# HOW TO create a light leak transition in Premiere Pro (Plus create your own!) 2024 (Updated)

In this video, I'm going to show you how you can hide some of your hard cuts using light leaks. And best of all, at the end of the video, I'll show you how you can make some of your own. So let's jump into it.
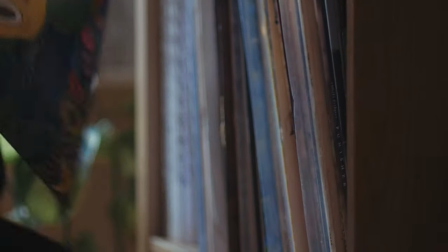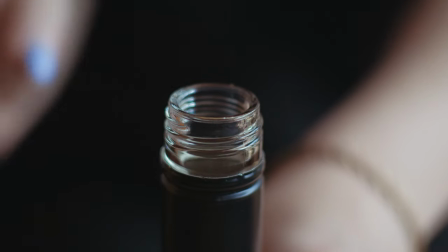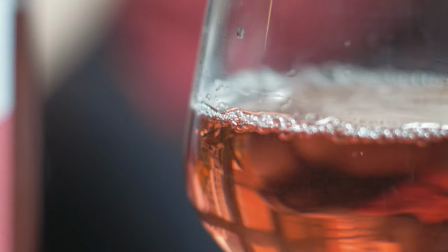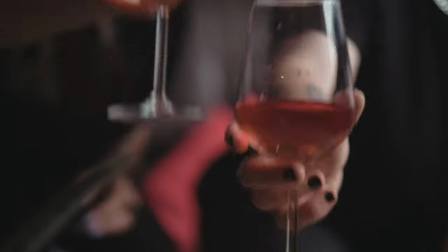Hey there, welcome to the video. I'm Mark Brown from Editor's Keys, and in today's Premiere Pro tutorial, we're gonna look at a really nice way to get a seamless transition within some of your videos. When you go out filming, you can't always get that kind of epic transition using a whip pan or anything like that. So we're gonna show you a way of using a light leak to get a really nice epic transition, something that's really seamless and will just blend two shots really, really nicely. So let's jump into Premiere Pro and I'll show you how it works.
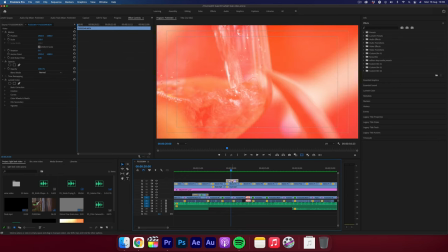88s
So here we are in Premiere Pro, and this is the edit that we played in the intro.
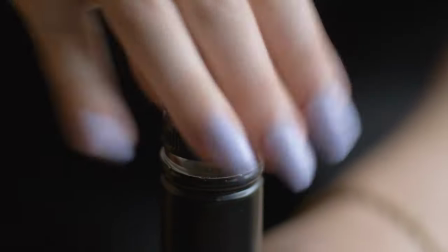94s
So we've got these hard cuts right here. The cut itself is actually quite nice, but if you want to add a nice effect and some cool aesthetics,
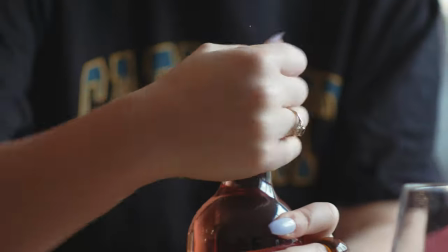102s
you can add a light leak in between the cut so it blends into a nice seamless transition.
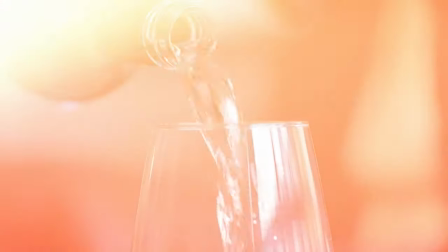108s
It also gives you a nice vintage film look aesthetic with the added grain and dust layered over the top.
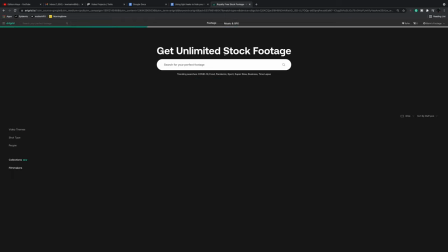114s
To find a light leak, you either have to have a subscription to a service like ArtGrid, and by the way, we absolutely love ArtGrid.
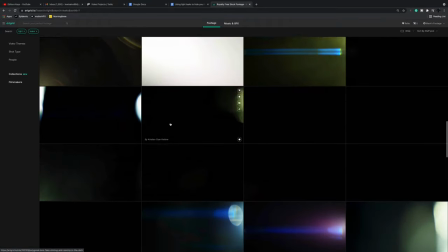121s
This is where you can download thousands of free light leaks that will work perfectly for your Premiere Pro tutorials.
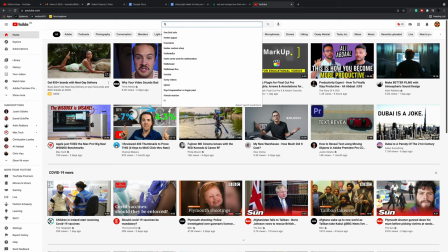127s
But if you don't have a subscription to any royalty-free websites, light leaks are actually also quite easy to find online for free,
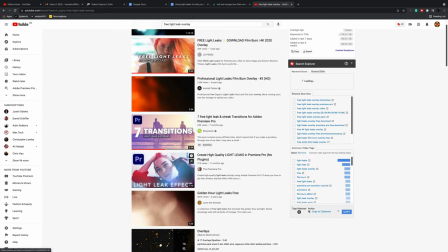135s
and there are tons of people giving them away on places like YouTube. So you should find some ones that will work perfectly for your use case.
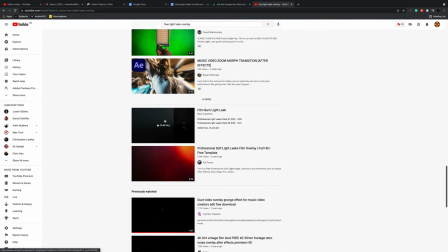143s
The one I'm using was found on YouTube a while ago, and whilst I can't remember the person who I got this off,
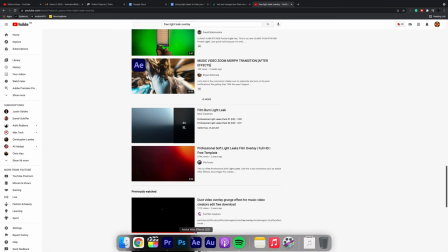149s
a big thank you to whoever gave this away for free, and we'll try and find the link and pop it in the description below. Remember, I'll also show you at the end of the video how you can create your own light leaks for free.
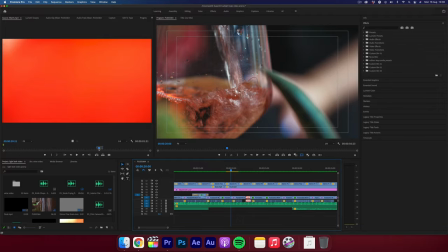161s
So when you find one,
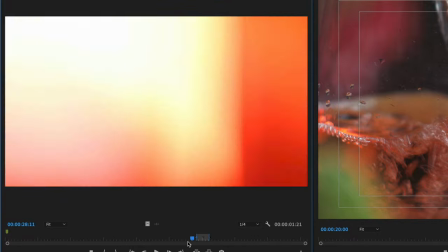163s
what you need to do is find the brightest part of the light leak and place this between the two cuts that you want to use it for.
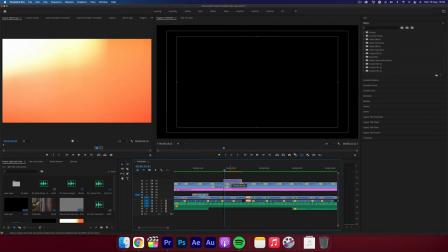171s
Now, you have to do a few more tweaks to make it more seamless, as you don't want it to be super abrupt.
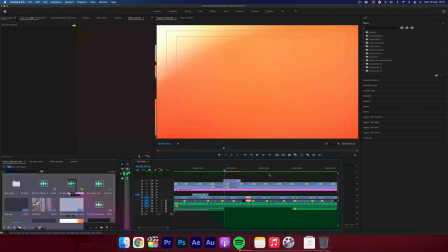178s
So what I'm going to do is add a nice little cross dissolve at the start and at the end.
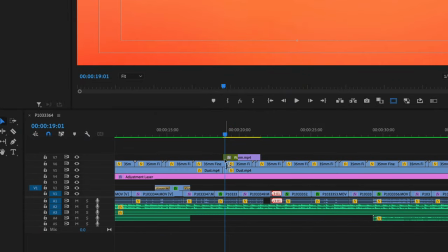184s
Then I'm going to change the blend mode to screen.
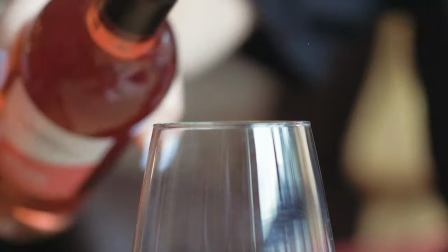189s
Now, you can see it changes from just a hard cut to now a more stylized transition.
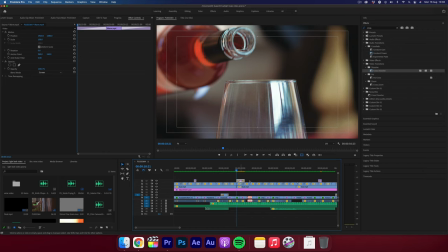195s
And then what you could do is simply copy and paste this. Or to make each transition unique, try to find another part in the overlay that you have and just use it like so.
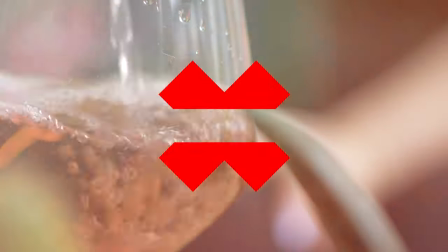204s
Now, a good tip is to not overdo this, as it really could ruin the edit and it becomes really way too repetitive if you use it too much.
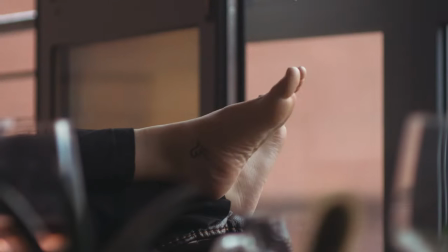213s
Just use it subtly here and there and take into consideration the shots that you're transitioning in between.
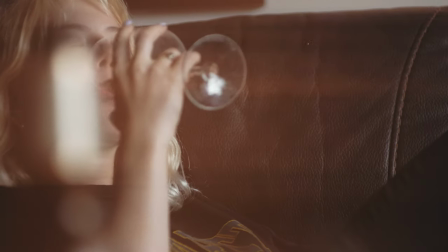219s
A good way to use this is use it somewhere that a light leak would naturally occur. Maybe if you're in a forest, maybe if you're near a window or on the beach, that tends to usually work best. Now I'm going to show you how you can create your own light leaks, and this one will actually really work as a nice, cool effect within your video.
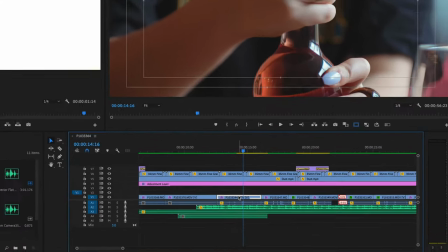236s
So first, duplicate your clip and drag it above.
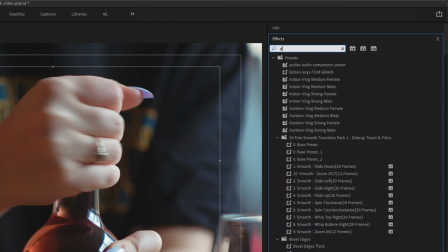240s
Hold Option for the shortcut, then search for the effect Directional Blur.